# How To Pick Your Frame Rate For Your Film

Whoa, what the? Who set the frame rate so low? Ah, much better.
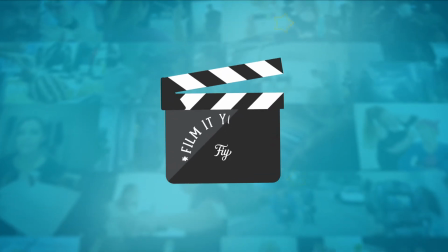Hello filmmakers, Ash here, and welcome to Film It Yourself. When picking a frame rate for your film, you might be surprised to discover that there's a rainbow of choices to choose from. So let's go over the different types of frame rates and why you might choose them for your film.
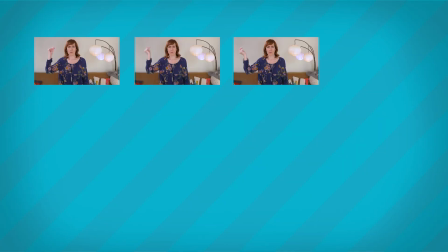[0:28]
But first, let's go over what a frame rate is. A frame rate is the number of images or frames that make up a second of video. Because video is actually made up of still images played back to back to create the illusion of movement. It's kind of like a magic trick. Second, let's clarify that when it comes to frame rates, you're not only choosing what to shoot in, but also what to edit in.
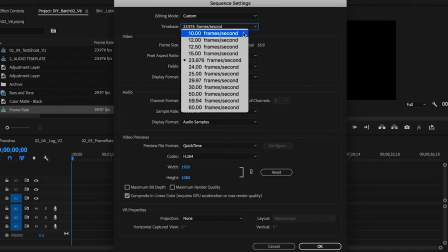[0:57]
Ultimately, your film will be edited in a sequence set to a specific frame rate.
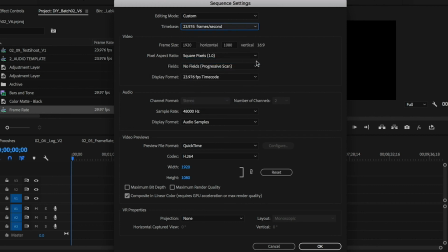[1:03]
So keep that in mind when choosing what to shoot in. Most of the time, you'll want to match that frame rate, but we'll go over a few exceptions later on. So now, let's go over the rainbow of frame rates you have to choose from.
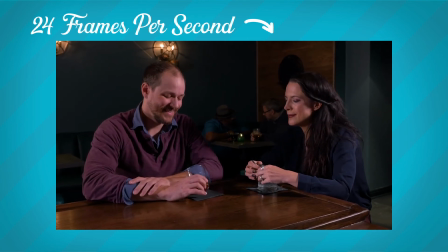[1:19]
24 frames per second, or 23.976, is the standard frame rate for films.
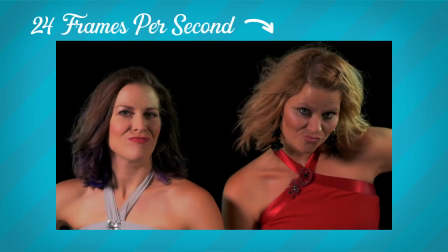[1:26]
It gives your footage a cinematic look, and that's because it has smooth motion with a good amount of motion blur.
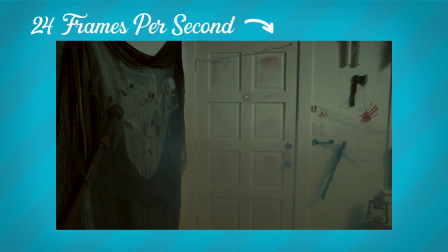[1:33]
Most of the time, this is the frame rate movies are shot in, and because of that, viewers have become very accustomed to it. Thus why everyone freaked out when The Hobbit decided to shoot in 48 frames per second. Note, however, that different countries have slightly different variations.
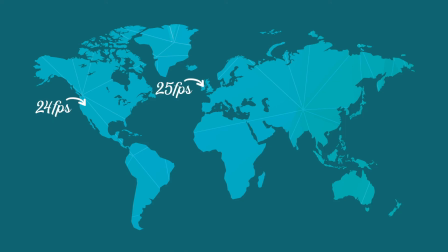[1:50]
So if you're in the UK, for example, it might be 25 frames per second for you. Next is 30 frames per second, or 29.97, and this is commonly used for broadcast TV.
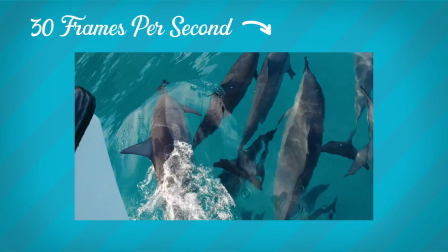[2:04]
So, if you're filming a TV show episode or something you want to look more like reality TV, then this might be the frame rate for you.
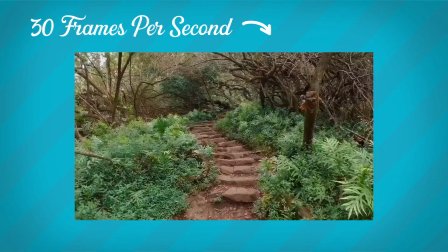[2:13]
In 30 frames per second, motion looks a bit crisper because you've got a few extra frames. Next up is 60, 120, 180, and up.
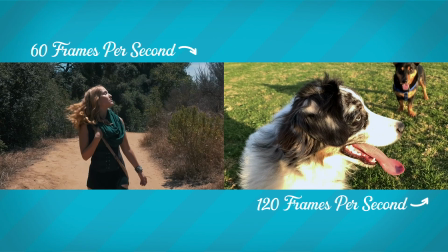[2:25]
Now, I'm grouping all of these together because typically these are used to create a slow motion effect. You can think of it this way: the more frames you're shooting, the slower and crisper the motion will get. And there's some extra benefits to this besides just getting a cool shot. Shooting slow-mo can actually help your footage look more stable.
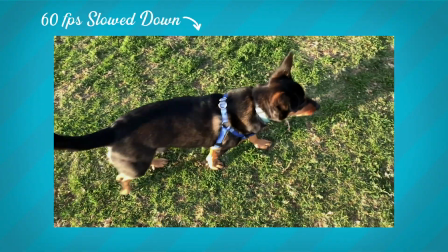[2:46]
So if you're going handheld but don't want a lot of camera shake, this is a good way to make your footage look more steady. You can also shoot 60 frames per second and have it play back at normal speed,
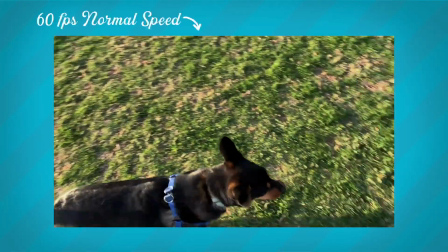[2:57]
and this is actually closer to what your eye perceives in everyday life.
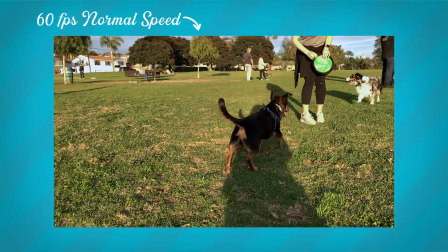[3:02]
However, just note that doing this is going to get you less motion blur, which might not look so cinematic. Now, when shooting high frame rates, you just want to make sure that it's motivated and enhances your story instead of just looking really cool. And this really goes for any frame rate choice.
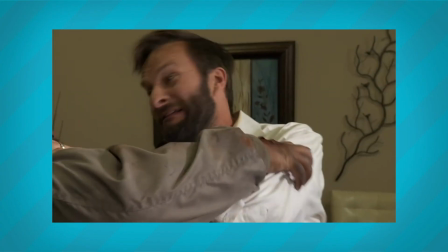[3:22]
For example, you might want to make an action scene feel more intense by having less motion blur, like in Saving Private Ryan.
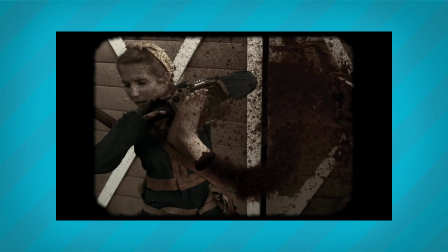[3:31]
Or you might want to slow down some action to create more drama, like in The Matrix. So, don't be afraid to experiment with multiple frame rates in one film. Changing your frame rate to highlight different story or character beats can be an effective tool for storytelling. Whatever frame rate you pick, just make sure it's the best choice for the story you're telling. And hey, if you like this video, please consider hitting the like button. Or let me know what frame rate you love to use in the comments below. Spence prefers 24, but I think he looks better at 180.